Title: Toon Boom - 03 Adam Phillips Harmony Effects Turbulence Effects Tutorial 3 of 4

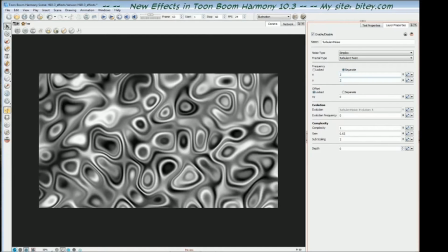[4:15]
And then you can play with the frequency values as well to give it a more broad or more intricate transition.
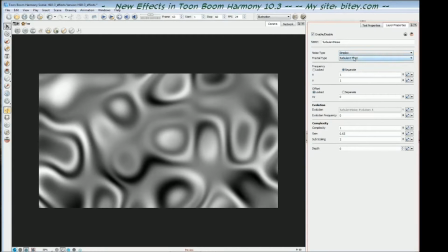[4:22]
So next up, we'll look at the combinations of these in different situations.
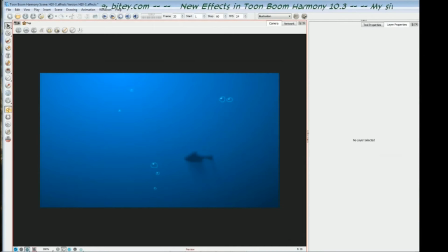[4:27]
So the first example that I'd like to show you is an animated light beams effect. Traditionally, this would be quite difficult to do or time-consuming and tedious just because of the really gradual and smooth movement of light beams. But let me show you the scene first. I've got a fish swimming through the scene and some bubbles rising.
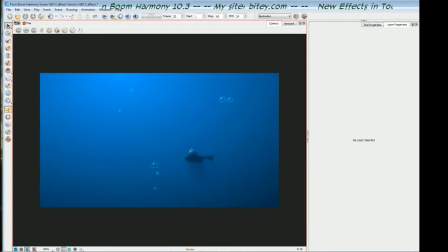[4:47]
The fish has a bit of a directional blur to give him the hint of a shadow, and he's got a little highlight on top, but otherwise the background is just a simple blue to blue gradient. So this is the animated scene. If I press play here,
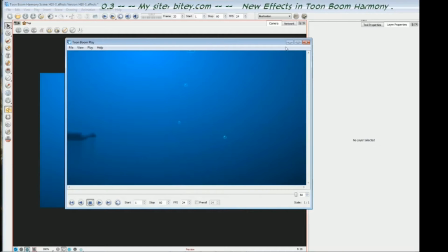[5:03]
You can see it's quite atmospheric already, but I'd like to add some light beams, animated light beams coming from the waves above.
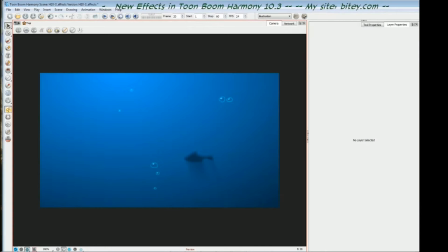[5:11]
So let's have a look at how to do that with Turbulence.
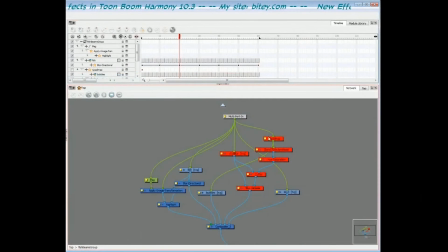[5:14]
So I'm going to switch over to the network view, and I've got the turbulence turned off, all the turbulence effects. You can see here we've got the fish and the bubbles and his directional blur and his highlight are there. And I've also got a background, I've called it sky, but I've got just that base color, that blue gradient that you saw.
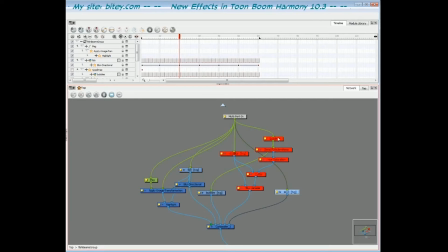[5:33]
So I'll switch back here. The reason I've got these turned off is because I'm going to turn them on one by one to show you how the turbulence works and then how we treat the effect to give it the final look.
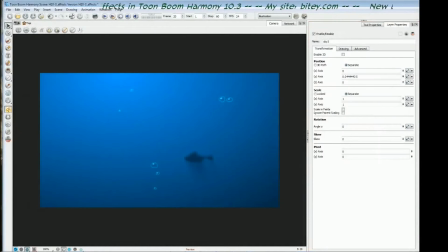[5:45]
So I'll switch back to camera. I'm going to turn on the turbulent noise first,
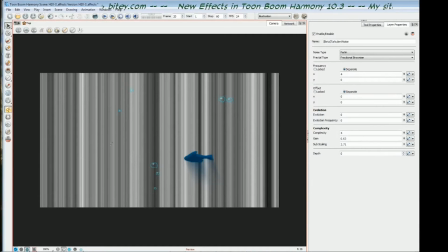[5:50]
and you can see here that it's straight down beams of noise, and I've done that by, as you saw in the previous section, separating the frequency with and I've only got a value in the X. So I've got a value of 4 and a
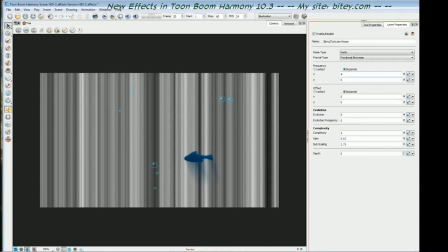[6:07]
0 value in the Y field. So that gives us vertical straight beams. The next thing I've done is I wanted to put a variable opacity on this.
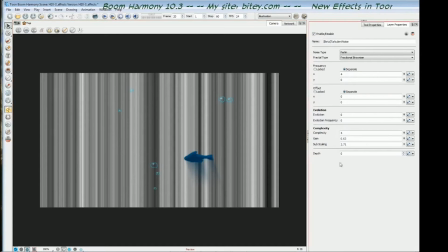[6:19]
So the beams start strong at the top and they fade off as they get lower. So I've used a cutter which looks like this.
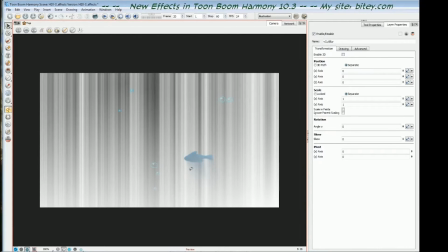[6:28]
It's transparent at the top and white at the bottom, and I'm using this as a cutter, and that will gradually cut off the beams.
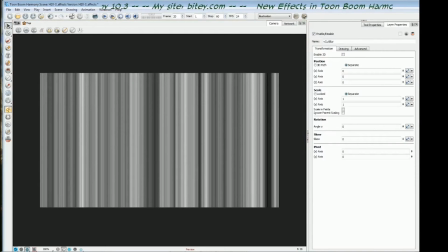[6:35]
So when we look at them all together, we get this effect.
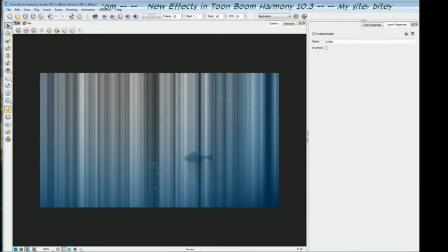[6:42]
Let me turn that off there.
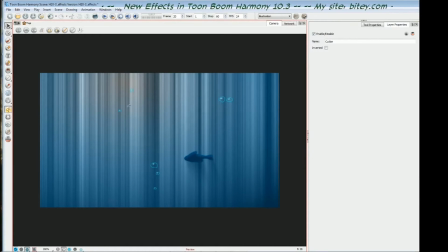[6:45]
So this is the white beams going through the blue gradient, and they're fading off gradually because of the cutter that I've got. Now the next thing I wanted to do is to add a bit of blue. These white beams don't look very good coming through a blue ocean.
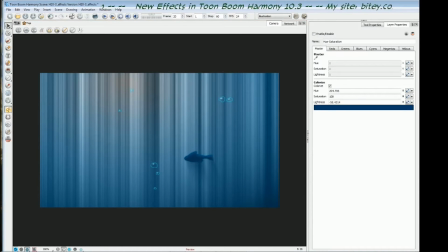[7:02]
So I added a hue saturation module, and we'll look at that a bit later. But I added that with a colorize effect on it so that we're coloring the beams with blue.
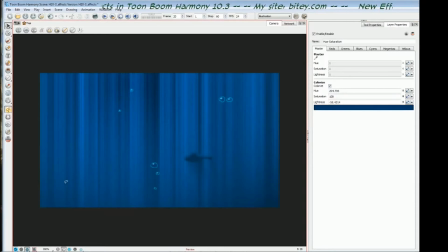[7:16]
And once I turn that on, we're starting to see something that belongs, light beams that belong in under the water. So the next thing to do is to squash the beams at the top slightly so that it looks like they look a bit more directional, because currently straight down is a little bit boring.
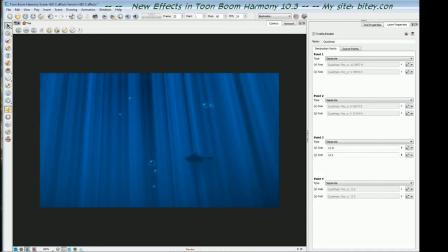[7:32]
So I used a quad map for that, and I used the quad map on the turbulent noise. And if you remember, the quad map allows you to distort by dragging handles around. So if I drag this, you can see how that works. So I'll turn off the quad map.
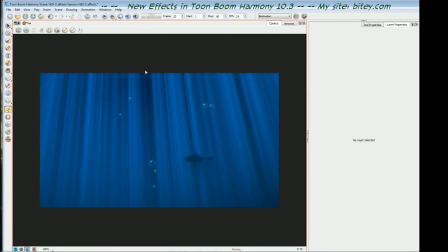[7:51]
And we're pretty much done, but one last thing, is I would like the beams to, they're sharp at the top, but I would like them to get more blurry as they go down.
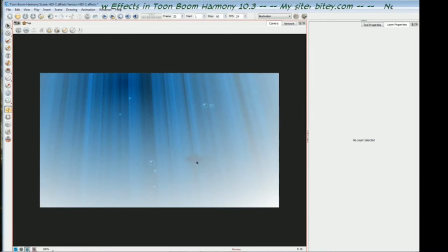[8:02]
So I've added a variable blur using the cutter that I used. I'm using the same artwork for that on the variable blur.
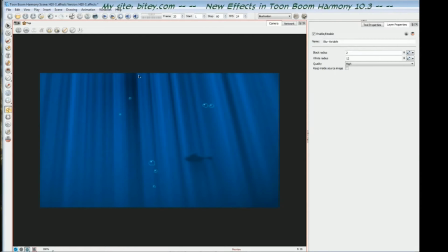[8:09]
So I'll turn that on, and now we have the beams are going from slightly blurry to more blurry as they get lower.